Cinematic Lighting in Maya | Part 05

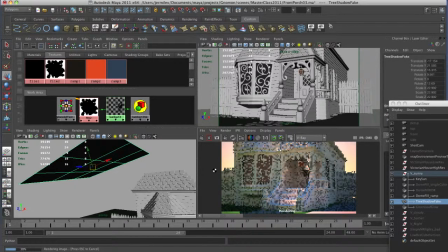Add some variation to the scene, makes it, you know, a little bit more interesting, you know, makes the lighting break up in a way that looks just much more appealing, not quite as arid and hot as,
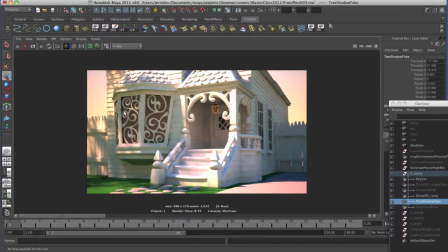you know, this was depending on the look you want but you know it's a nice trick you know to say you know you could actually put a tree model over here as well to cast shadows but this this works pretty well you know for just having some sort of shadows in the scene and then if i want it as a kind of last light i have this green leaf glow so this is
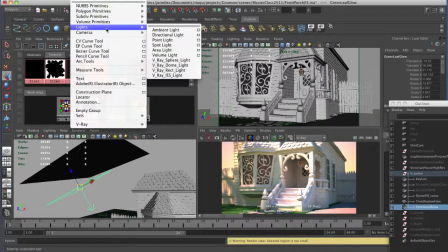a erect light so it's this one of these rect rectangle lights it's like an area
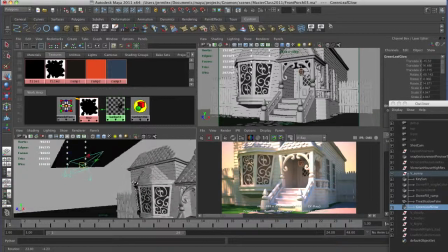and what I'm gonna do with this is I'm gonna give it kind of a golden or kind of greenish-gold yellow kind of glow to make it look like the light that's coming through the trees. It's a subtle effect. Here it goes. It's rendering, rendering, rendering, rendering.
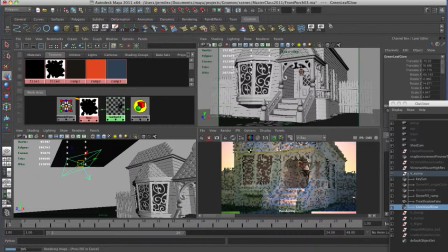You know, to make it look like, you know, the light that's refracting through the trees is giving a little bit of a kind of a green tint, you know, over here. You can decide whether you want to do this or not. I adds much to the scene. There's a little bit of kind of glow, but that's what would happen with a real tree.
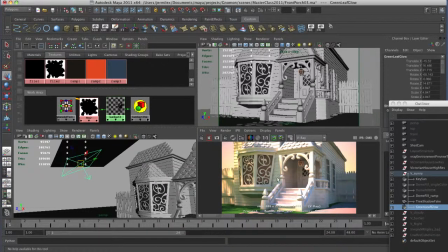You know that way your fill light has a little bit of variation of color.
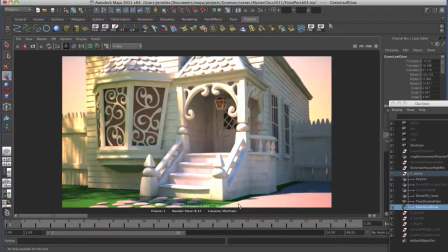So you know right off this has a huge amount of variation, renders really quickly, nice simple lighting setup and you know you can read the shapes and the forms of everything really well. Let's look at running out of time here.
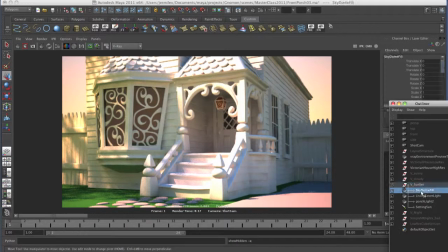Let's look at sunset. So the same idea for the sunset lights. I have a dome fill with a ramp in it as well you know a little bit you know more contrast ramp I've got a light inside the living room this is a sphere light that I've placed
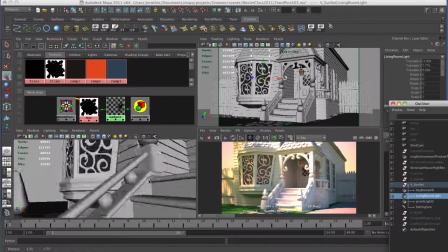inside the the living room here I have the windows that are kind of like a glass
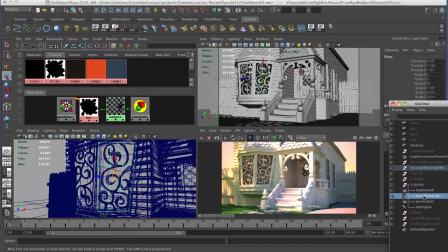refraction so if I hit four I can kind of see I have a light in there I've got a light on the porch as well that's just again
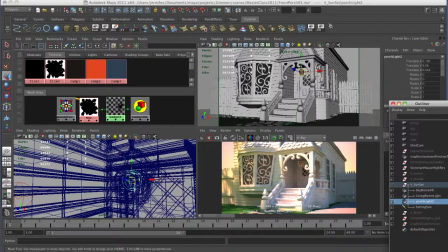a nice little sphere light i'm keeping the technology really simple with this um and then i have for the i wanted to have sunlight that's kind of like setting sun so let me just show you these one at a time just kind of see the process so keep that hit render so this is just the the sunset sky kind of
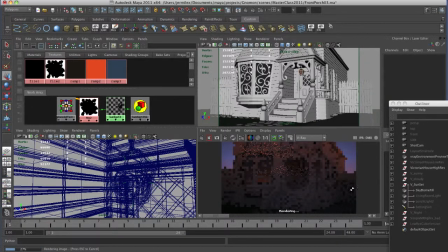fill light and so this has deep kind of orange on the side purple from the top so this is like the moment when the Sun is just starting to you know or just
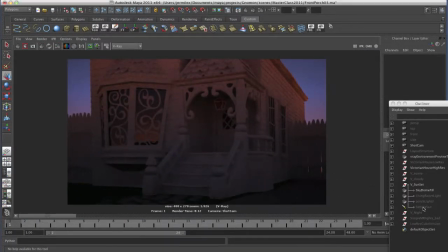has just gone down below the horizon let me turn on the the sunlight here the
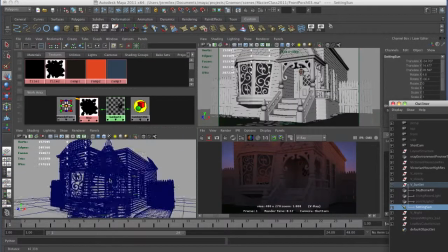sunlight is a spotlight that's
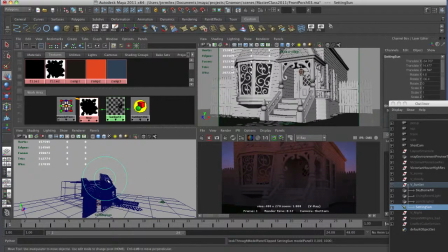kind of if I look through the camera you can kind of see it's just hitting the top of the house to make it look like the Sun is just kind of grazing over the trees and you're getting a little bit of this deep red kind of light and i put a i used
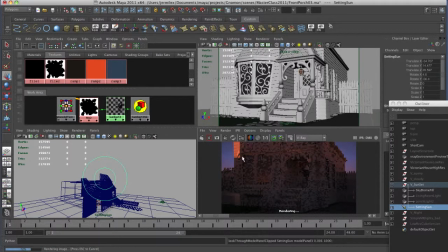a spotlight so it could kind of have this fall off so that it's bright at the top and then it's not just a sharp line it's like soft sunlight it's just kind of
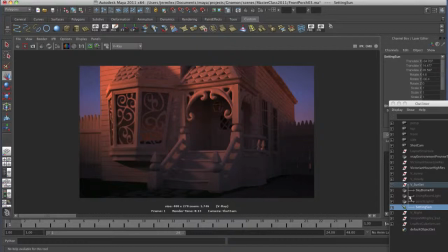grazing in giving a kind of interesting type of look here let me turn on these two kind of porch lights so this light by the door and the light inside the window and this will give a little bit more that kind of
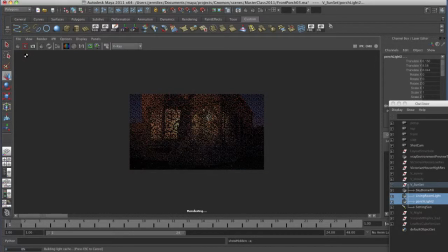sun is just set evening type of feel to the scene. Again, V-Ray is amazingly fast for the complex lighting that it's doing.
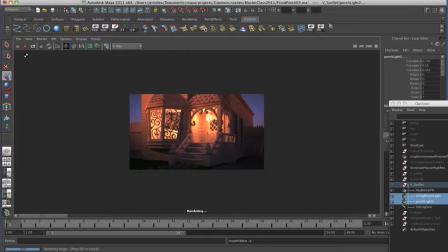I used to kind of look poorly upon global illumination because too many people tended to rely upon it for the technology and they would use it as their artist. They would say that that's the art and they would just, you know, push buttons.
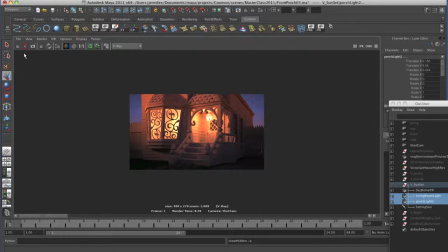And, you know, a lot of times they would still forget the essences of, you know, good solid lighting of, you know, three-point lighting and good composition, you know, kind of building things into a scene.